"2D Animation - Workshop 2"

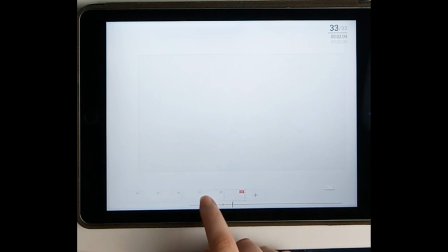So in our case it's 33, so just over 2 seconds. And when you scroll back and forth over the timeline, the audio is played at the same time.
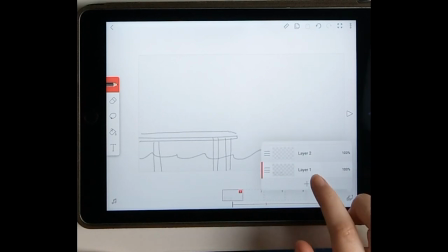So what I'm going to do with the drawing on frame 1 is make it a background layer so that we can't interfere with it.
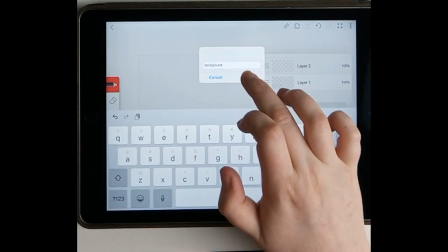So I'm just going to name it and lock it. And if we go up to the top menu
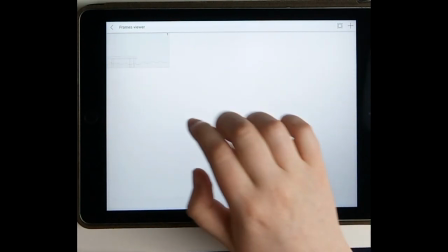and under the frame viewer, since we know that we have 33 frames,
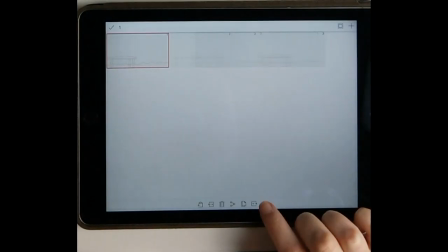I'm just going to copy and paste all the way to 33. This frame viewer menu is a really good one if you need to do any adjustments to multiple frames at a time.
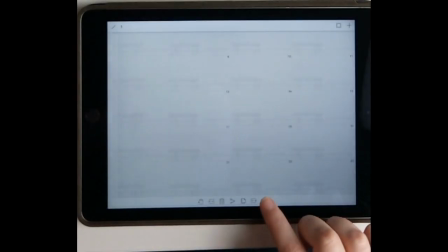I could do this on the timeline itself, but it would take so long because you have to copy paste for each frame.
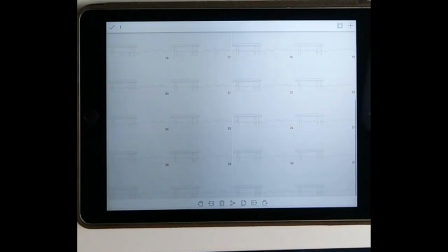But now we've got as many as we need.
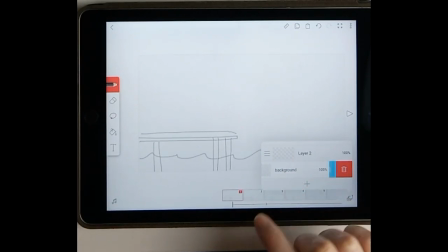And we're going to go into our layers and make that background layer locked.
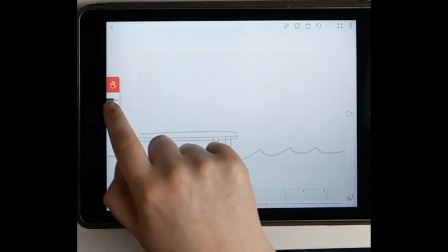So now when we try to draw on it, it can't be interfered with or changed.
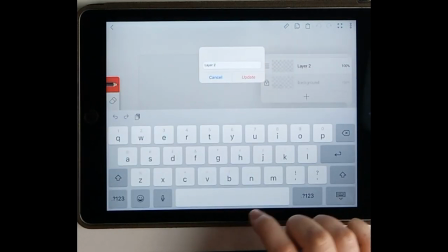And then we're going to go into our second layer, which is laying over the top of the first one,
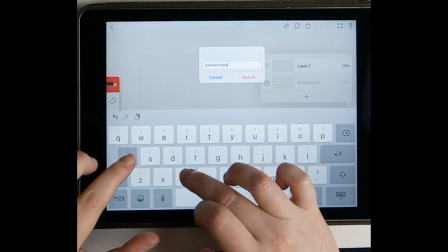and we're going to make that the animation layer, and that's where we're going to do all of the drawing without having to worry about the background changing.
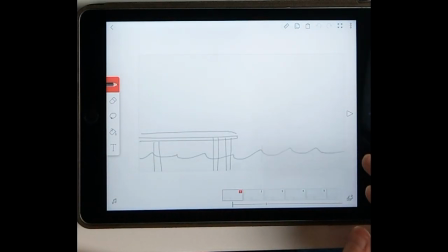And we're going to keep that layer unlocked.
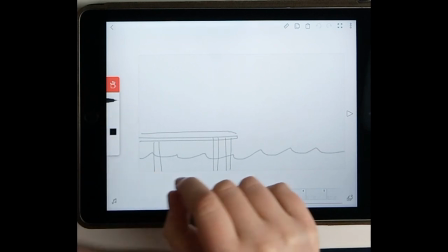So you can just change your equipment at the side there. There's only 3, but the pen is pretty good and it's all we need right now.
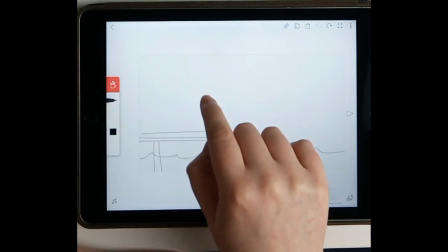You could change the thickness, it goes up by pixels at a time, just for what you're comfortable with and what feels right.
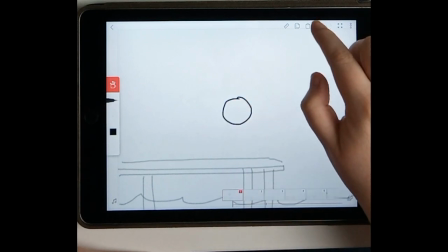So I'm going to start off making this little fisherman character.
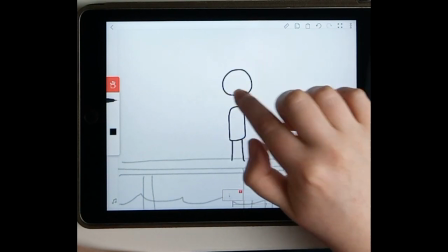Just using very simple shapes, rectangles, circles, lines, not even going to do any faces or feet or hands or anything.
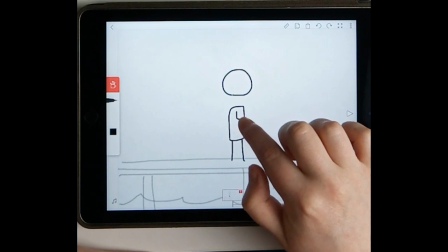If you keep it simple, you're going to have a much easier time.
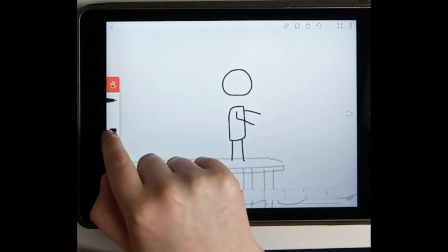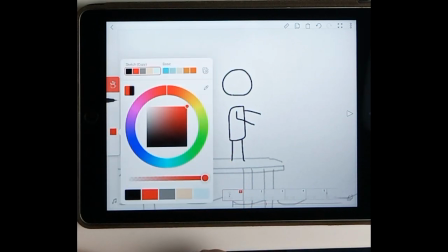And for the fishing rod, just to make it simpler and make it easier to distinguish, I'm going to make it red.
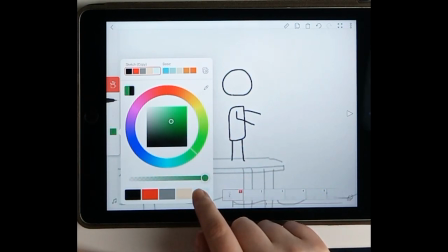You can change and save colours in the little colour bar at the side just below the pen option.
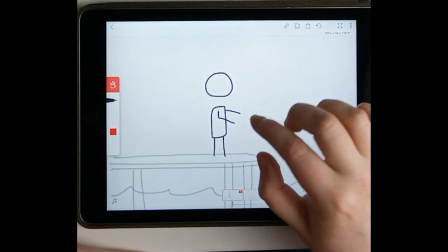Last week we talked about the first 2 principles of animation, squash and stretch and anticipation.
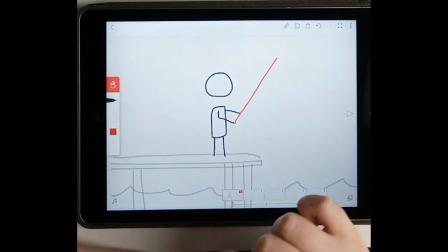We're going to keep those in mind for this animation, but we're going to touch on the next 2, and I'm going to start off with staging.
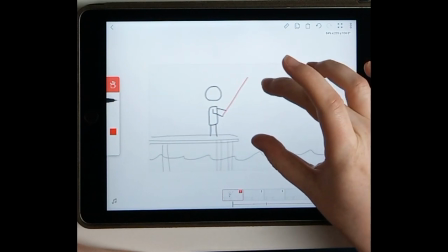So staging I like to think of as sort of 2 parts, the first being the camera and where we position everything.
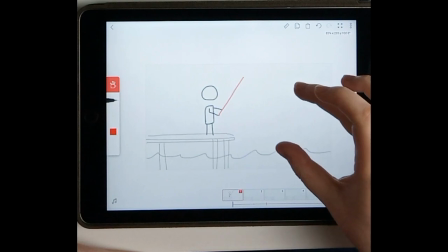So here we have a fishing scene.
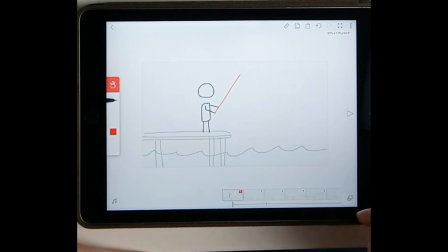We want to include the fisherman and the water he's fishing in, so we wouldn't put him all the way over to the right because then we'd miss the water and we'd miss the fishing.
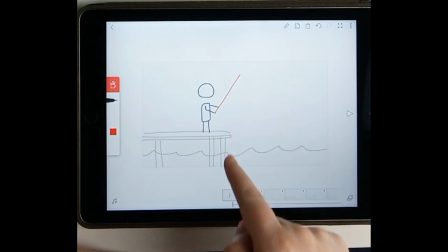But we don't want to have him all the way over to the left either.
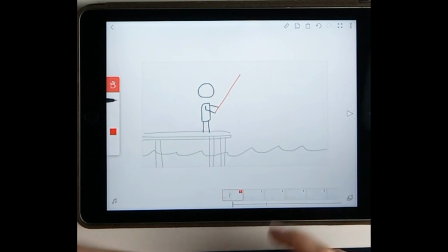We want to have a space behind him too, because in this animation we're going to have him throw the fishing rod behind him before he throws it forward to cast the line. So we do want to keep that space behind him as well. So the best place for this little guy is sort of in the middle.
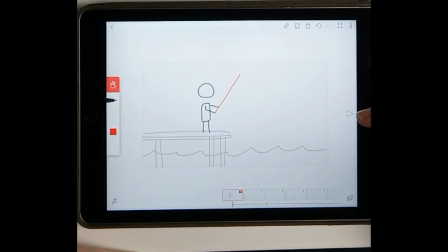And the second thing to do with staging is competing actions. There's only one action happening in the scene, which is the fisherman fishing.
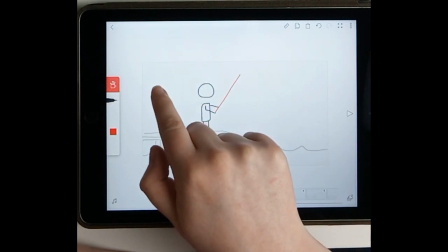If we started adding other actions in, they're going to compete for the stage time.
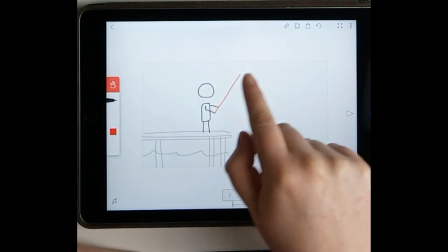For example, if you suddenly had some person juggling come in from the side and then a bunch of sharks appear,
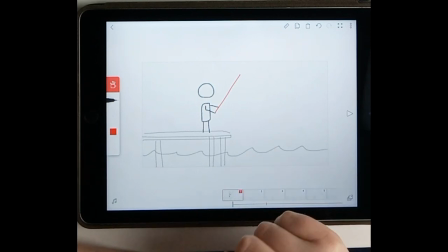our eyes are going to be darting back and forth from one thing happening to the other, and we're going to miss 2 out of the 3 actions happening because they're all overlapping each other.
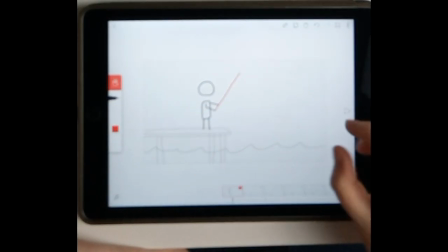So if you want to have multiple things happening in a scene, of course you can, but you have to give them their own stage time.
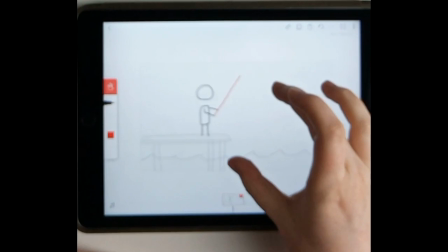You can have the juggler come in after the fisherman's cast the line and distract him from the shark that's taken the bait,
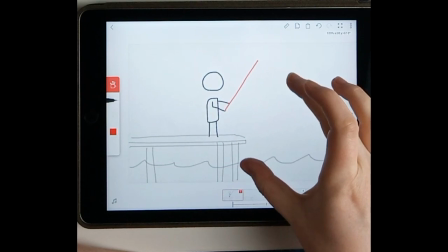but it's something that has to happen in a sort of 1, 2, 3 sequence, like you're telling a story. So that's staging. You just have to set up the scene that is the best way to show to the audience what you have happening.